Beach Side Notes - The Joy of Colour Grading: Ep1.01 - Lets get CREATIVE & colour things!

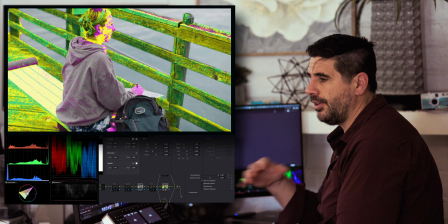If you set up,
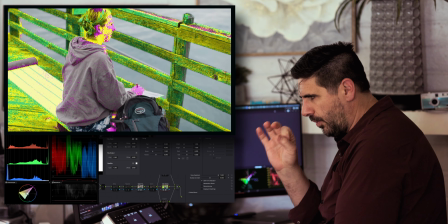you can do various ways of setting up a way of doing a skin check where you kind of window off and have a node that's just highlighting, and you can check,
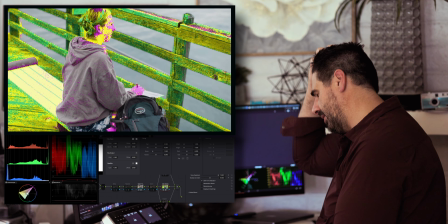is this falling on that? But there's a really great utility pack.
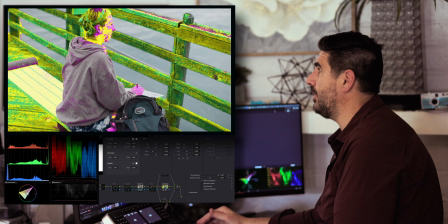It's not that expensive for the amount of time it will save of just being able to click it on, click it off, and see if your skin tone is close to where it needs to be.
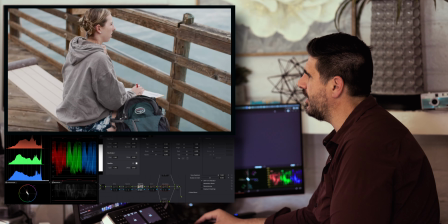So yeah, we're kind of right there. We're going to just adjust the density a little bit. Let's just bring up the blacks. We just want to bring it, make it a little, like, rich it a little bit.
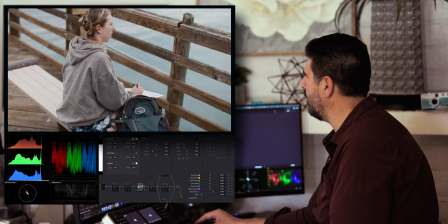Yeah, those reds in the wood, yeah, we're going to be playing around with that a little bit. That's for sure. But we are affecting, you can see in our hand when we do that. So we want to be gentle on the skin. That is for sure.
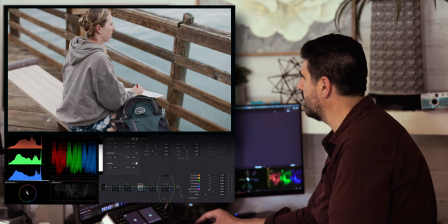We can roll this off a little bit so it's not affecting the highlights too much. Yeah, those blues, let's see. There's blues in the backpack, cyan in the water.
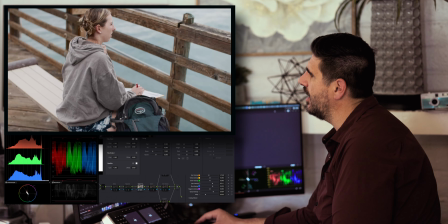And just gonna tweak those a little bit. And from there, we're gonna just move on to, we're gonna do saturation. Oops, did I get an email?
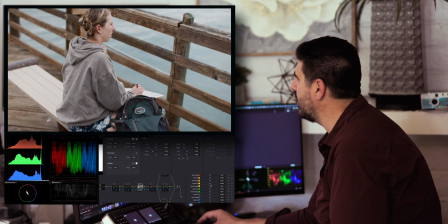Yes, I did. eBay would like money from me. So we're just going to work on some saturation now.
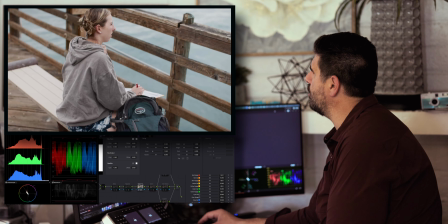Let's see. This is just broad line saturation, so we're kind of being gentle with it. Being a little gentle. Oh yeah, bring back the watercolor.
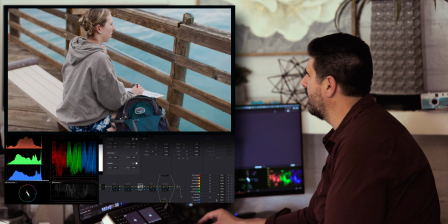The water was a little washed out once we pushed that contrast quite a bit. Yeah, I'm going to bring out the blues. Blues kind of give us, fill in the blacks on that backpack and give us a little more contrast.
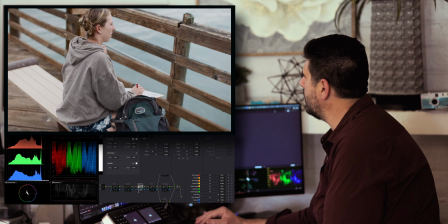Do we like it? Do I like the change that we're making there? Nice easy strokes.
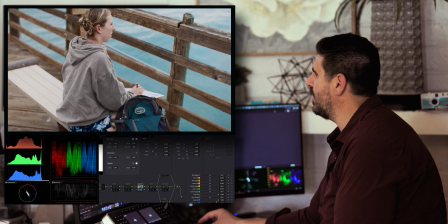Remember, this is we're being gentle here. We're being gentle because this is our global corrections.
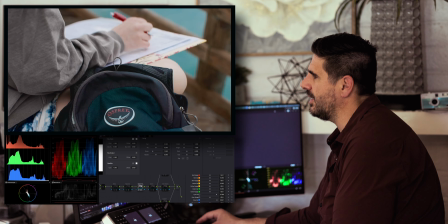We got to see how this works when we apply it to the active layer. So we can see before and after. Yeah, that's not bad. Let's see what it looks like here. It's just kind of giving some more contrast. It's kind of pushing out. Yeah, it's not too shabby.
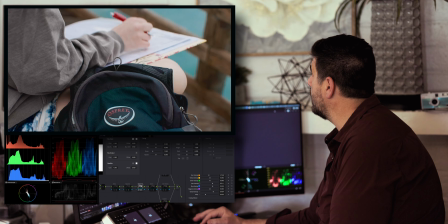We can see how we affected our density. kind of deepened up some colors. Not much, just a little bit. Sharpened up how the osprey looks in the bag there.
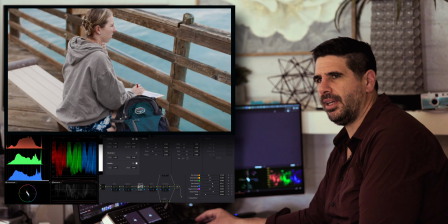You ever think about how an osprey flies? They're big birds. Wings are weird.
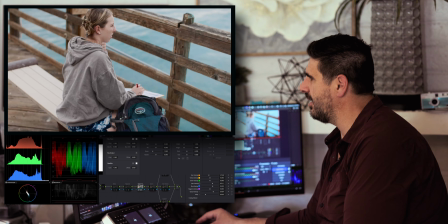I am constantly marveling over the fact that birds fly, and they like to, and they go in circles, but they always come back to their nest. They have a home. Let's talk about some hue adjustments.
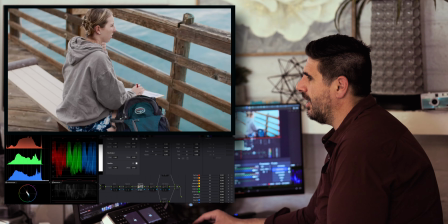So in these two shots, we got a pretty decent amount of blue water. It's cyan, so we can kind of tweak it. We're in the cyan here. We can kind of spin it. Some people like green, but you can see that it's affecting our backpack.
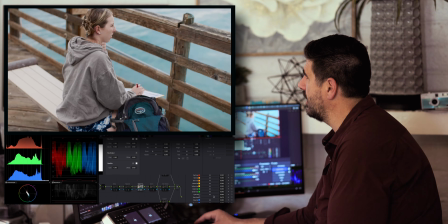We've kind of tied those together, so we'd have to consider separating those two, but that kind of pushes it more.
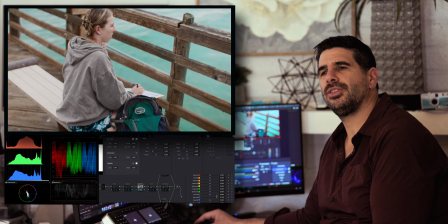Those how do you say turquoise waters that are almost see-through.
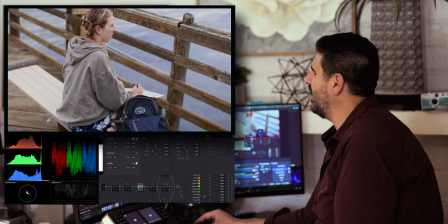But this was filmed in Oceanside, so it's not on a gray, balmy day. You liking that? Are you liking that water? Just imagine the waves.
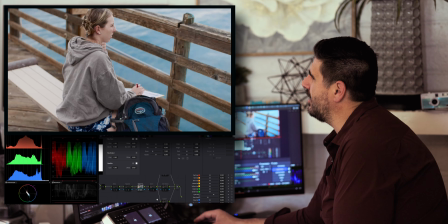Yeah, the sea breeze wafting through the air. You like what we did there? Yeah, it's back into a happy place.